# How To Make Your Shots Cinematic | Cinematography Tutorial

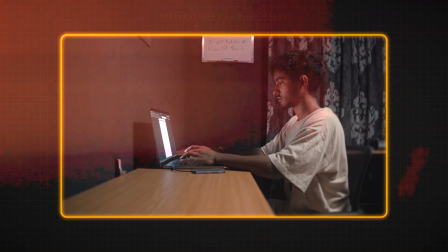How do you get a shot from this, which is quite flat and boring, to this, which has some depth, some story, some interest in the frame?
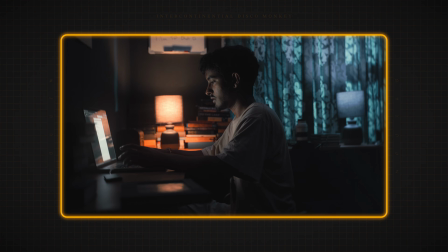What is missing from this frame compared to this frame? It's missing two things. It's missing depth and it's missing shape. And these things can be sorted out by using practical lights, by using composition, by using mise-en-scène,
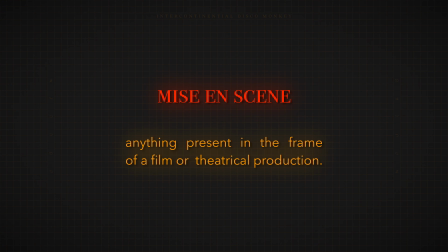which is anything that's present in the frame, just to add some interest, and by shaping the light overall a bit more.
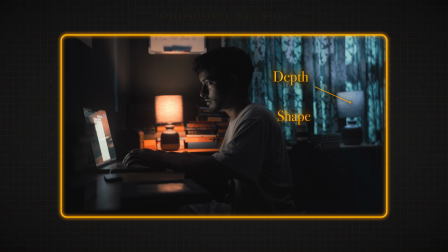And all these things come together to, like I said, add depth and to add shape, which overall creates a more interesting and more cinematic frame. The lighting I'm going to use is a Godox SL60 watt, which is quite accessible, especially for beginner filmmakers, an Aperture MC,
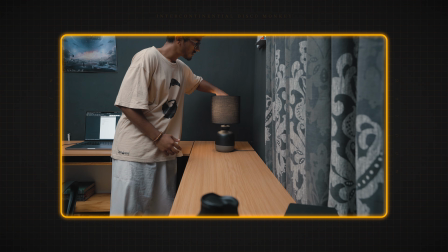which is kind of on the pricey side, but you can go to like your local hardware store and replace it with a warm bulb. The main effect that I was going for
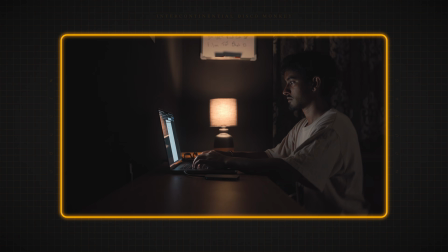here was just a warmer light, and the original bulb that came with this lamp had a colder look, so I just used the Aperture MC because that's what I had. But you can go to any store and get like a warmer bulb. It's quite cheap.
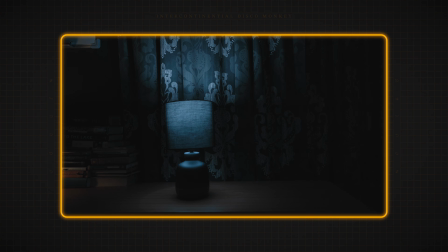I also used an original bulb on another lamp, which is quite cold, and that's like 30 rand, which in, I don't know, USD is probably like $1.50.
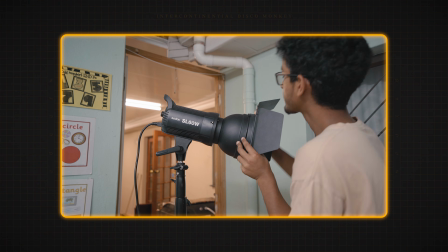I don't know, it's quite cheap. I also used barn doors, a honeycomb filter, and a color filter as well.
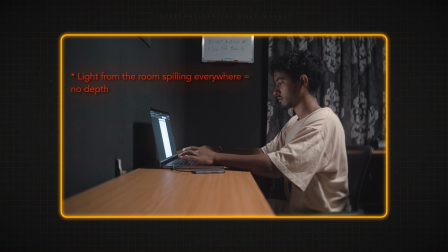Okay, so the first thing you want to do is you want to turn off the house lights, which I know seems quite dumb to mention, but you'd be surprised how many people in the beginning forget that the lights are on in the room. So the first thing is turn the lights off in the room so you have control over your frame. And immediately, as you can see now, we have a much more dramatic, a much more cinematic shot.
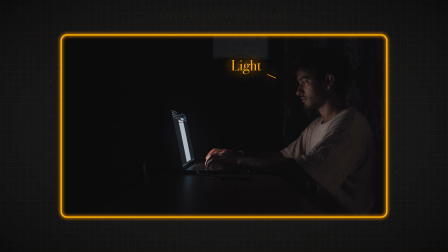And that's not only because we have more contrast between light and dark, it's because we are shooting shadow side.
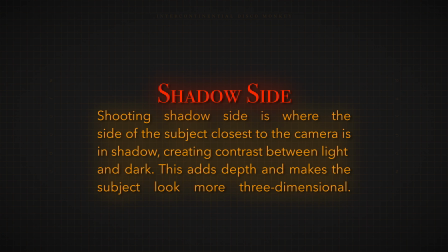We have immediately some more shaped lighting. The lighting isn't bouncing all over the place. It's more onto the character, but that's kind of boring unless you're going for maybe like a horror scene where you want something to be able to come out of the shadows.
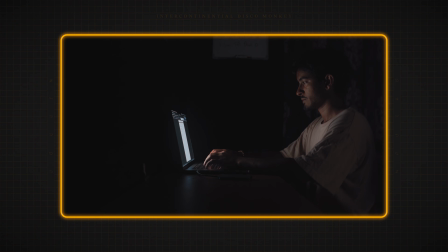This is kind of boring. The background is basically non-existent. The foreground is also basically non-existent. It's mainly just the midground, which basically makes a 2D like flat plane. It's not very interesting.
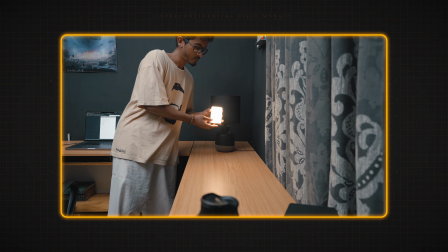The first thing I did was adding a practical lamp in the background. I just replaced the bulb, like I mentioned before, with an Aperture MC, which I could turn into something warmer, like 2700 Kelvin, which is kind of just to add some separation between the character and the background,
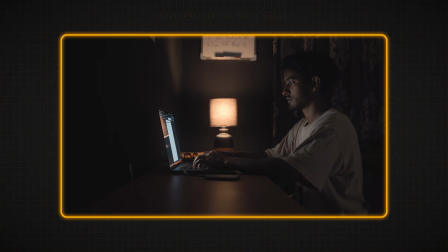which immediately adds some insinuation of depth of life in the background. The next thing I thought was, this lamp is lighting up nothing. It is adding interest to the background, but not really. It's lighting up the fact that there's absolutely nothing in the corner.
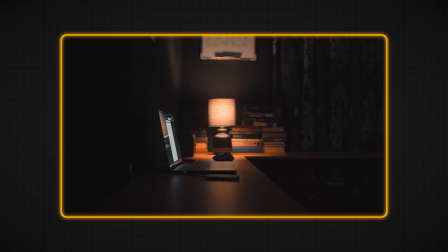So what I did was I added some books to add interest in the background, and so the light has something nice, something textured to bounce off of.
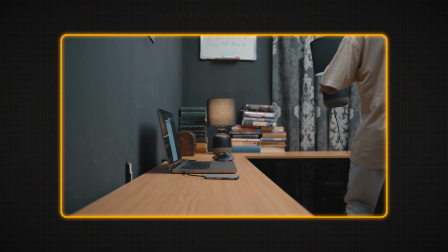Then I thought also there's nothing on the right side of the frame. It's kind of dead. So I added another lamp, and with this lamp I left the cheap bulb in there.
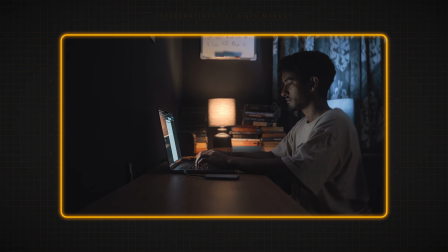It's a colder bulb, which would also add color contrast compared to the Aperture MC, which is warmer. As you can see, the shot is quite tight and the lamp wouldn't really show in the background.
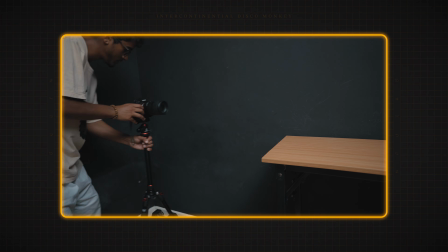So what I did was I pulled the shot backwards and I added more of the room so I could also pack more context and more objects in the frame without cluttering too much of the one corner, because if the frame is tight, it's easy for you to overpack the scene or the shot with too many objects, which will kind of make the viewer confused on where to look.
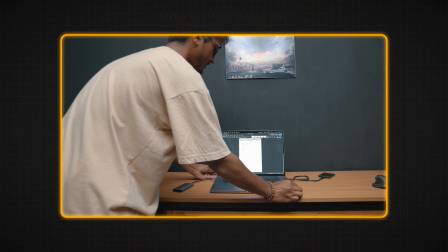One thing I did to add more depth in the shot after that was to physically move the subject away from the background as well,
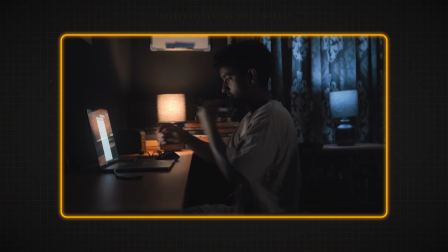because the further away you are from the background, the more blur you'll have, which will obviously separate the subject from the background more. Another thing you can do to add depth to the frame is lower the aperture on your camera,
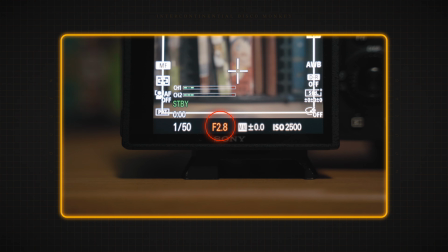and the lower the number, the higher the amount of blur, or the more blur that you have in your background. So for me, the lowest my lenses could go is aperture 2.8.
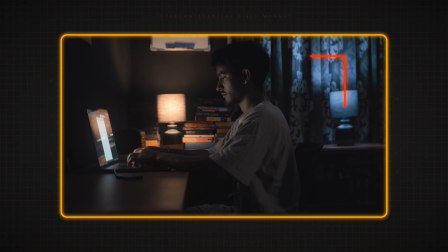When it comes to composition, I positioned the character more in the center frame, and then I added the two lamps as well in a position that frames the character. So it's a bit more guidance for the viewer, and it's also cool to have like the character framed.
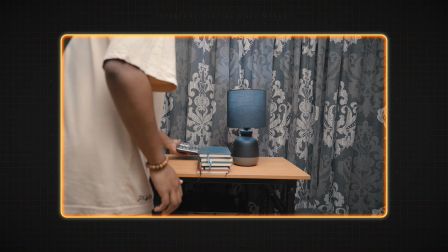And then obviously I wanted to add some texture for the light to bounce off of, so I added a pile of journals,
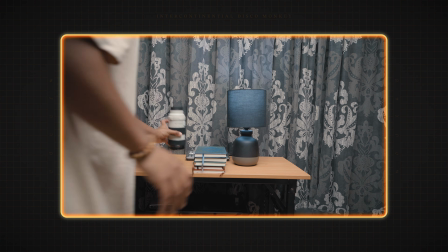some gear like this lens, and that kind of added texture and interest to the background as well,
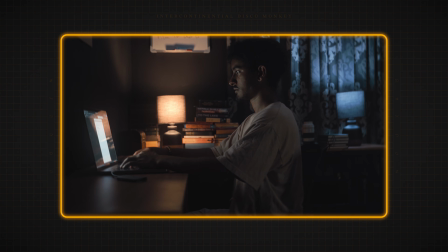and to the right side of the frame, which was quite boring. I didn't like how boring the outside was.
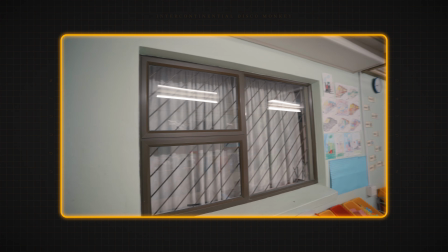I wanted to add an insinuation that further out there's more things happening, so I added moonlight using the Godox SL60.
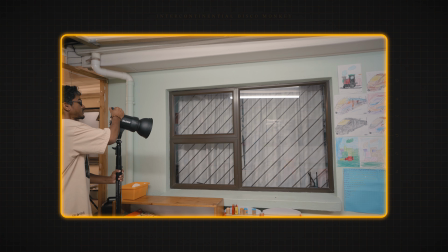As you can see here, I set it up.
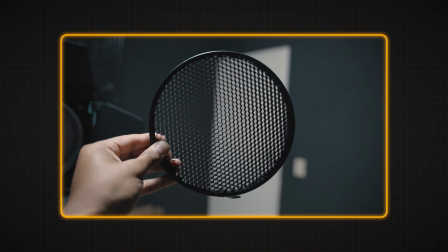I used barn doors to control where the light is, and to further control where the light is, I used a honeycomb grid, which condenses the light instead of it spreading wildly everywhere, which I didn't want.
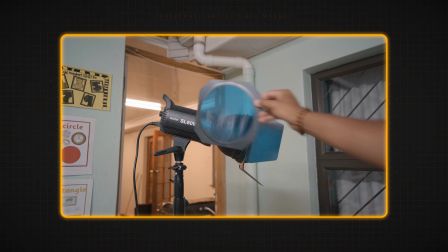And then I used a cheap color filter, which was way too blue, but I didn't really have an option for accurate moonlighting,
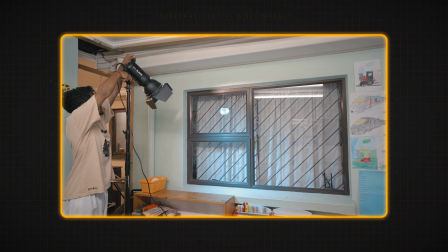so I just added that with the intention of lessening the color or the intensity in post-production. As you may or may not know, the moonlight is actually a mixture of blue and green.
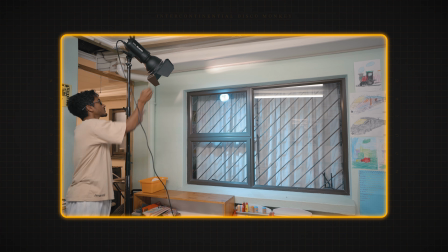It's not just blue, but I intended, like I said, to change the colors in post. And as you can see immediately, this is a huge improvement.
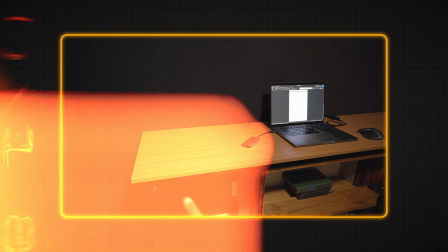It adds interest to the frame, it adds more life to the frame. And now the one thing that's missing is the foreground, the area in front of the subject.
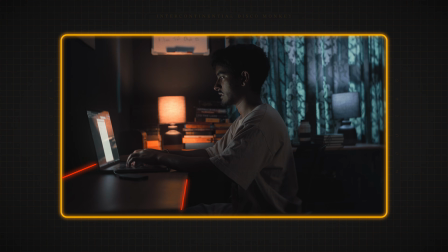There's nothing there, it's non-existent. We do have some leading lines from the table. As you can see, we kind of had that in the beginning of the shot already. Leading lines are basically lines in the frame that subconsciously lead the viewer to where you want them to look. And as you can see, the table kind of leads to the laptop and the character.
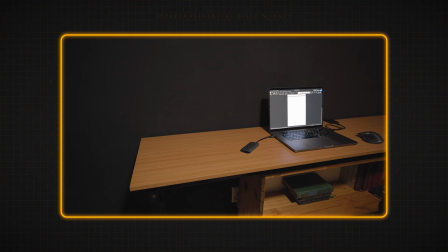The foreground is still non-existent, so I want to add something in the foreground to show, oh, there's a foreground, there's a midground, and the background.
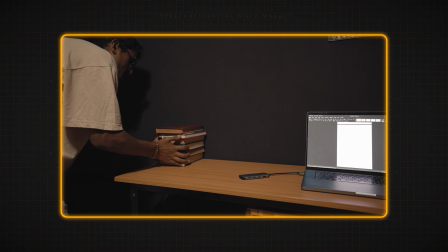So what I did was I took some books, I put that in the corner. It's very subtle, but I didn't want to overthrow, like I said, the midground.
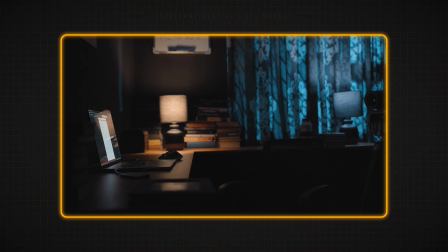Then I used another book, particularly with a reflective surface, or I think it was glass. And the reason I did that is because when I place it down, as you can see, it reflects the lamp from the background, which kind of adds cause and effect from the background to the foreground, which makes the frame even more dynamic and more believable and more three-dimensional basically. And it also, reflections are always cool. That's why you see in films where they literally spray the roads so that we have some reflections.
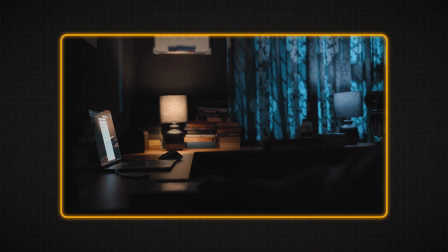It also adds more texture in the frame. And then what I even did was I moved my USB Mac thingy, the silver thing, so it kind of leads from the reflection of the book to that thing, I don't know what's it called, to the laptop, and that adds a bit more of a leading line because we're kind of blocking the table with all this foreground.
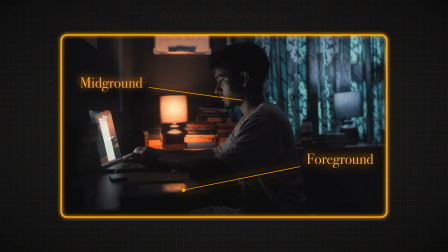But as you can see now, we have a foreground, midground, and a background, and it's overall a more dynamic frame. A few more things I did change after I looked at the frame a bit more was the lamp's positioning looked a bit too curated, a bit too placed, and as you know, film is more about faking a realistic or natural look. It mustn't look placed there by a filmmaker. So what I did was I added some more books behind the lamp on top of the wire.
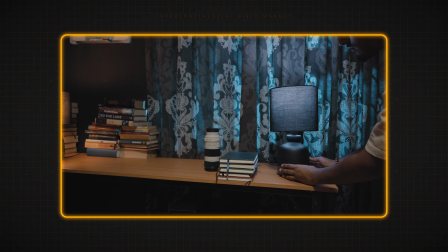I also shifted the whole section of the lamp on the right a bit more towards the edge of the frame because I liked how it looked.
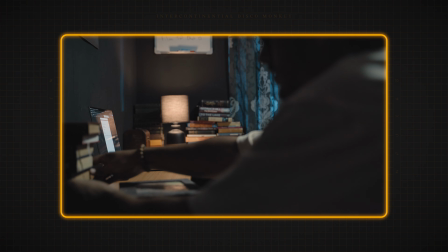And then I also shifted the frame around a bit physically with the camera, and also shifted the foreground a bit.
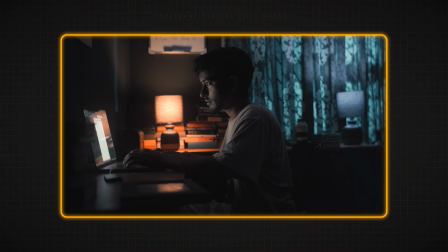And finally, now you can see we have little pockets of light adding depth throughout the frame, guiding the viewer's eye.
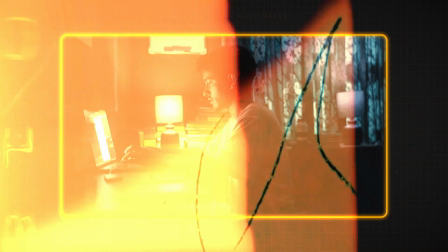We're adding shape, we're adding depth, and it's more pleasant to the eye as well to look at. Thank you all for watching and taking the time to watch the video. I hope you got something from this, and yeah, bye.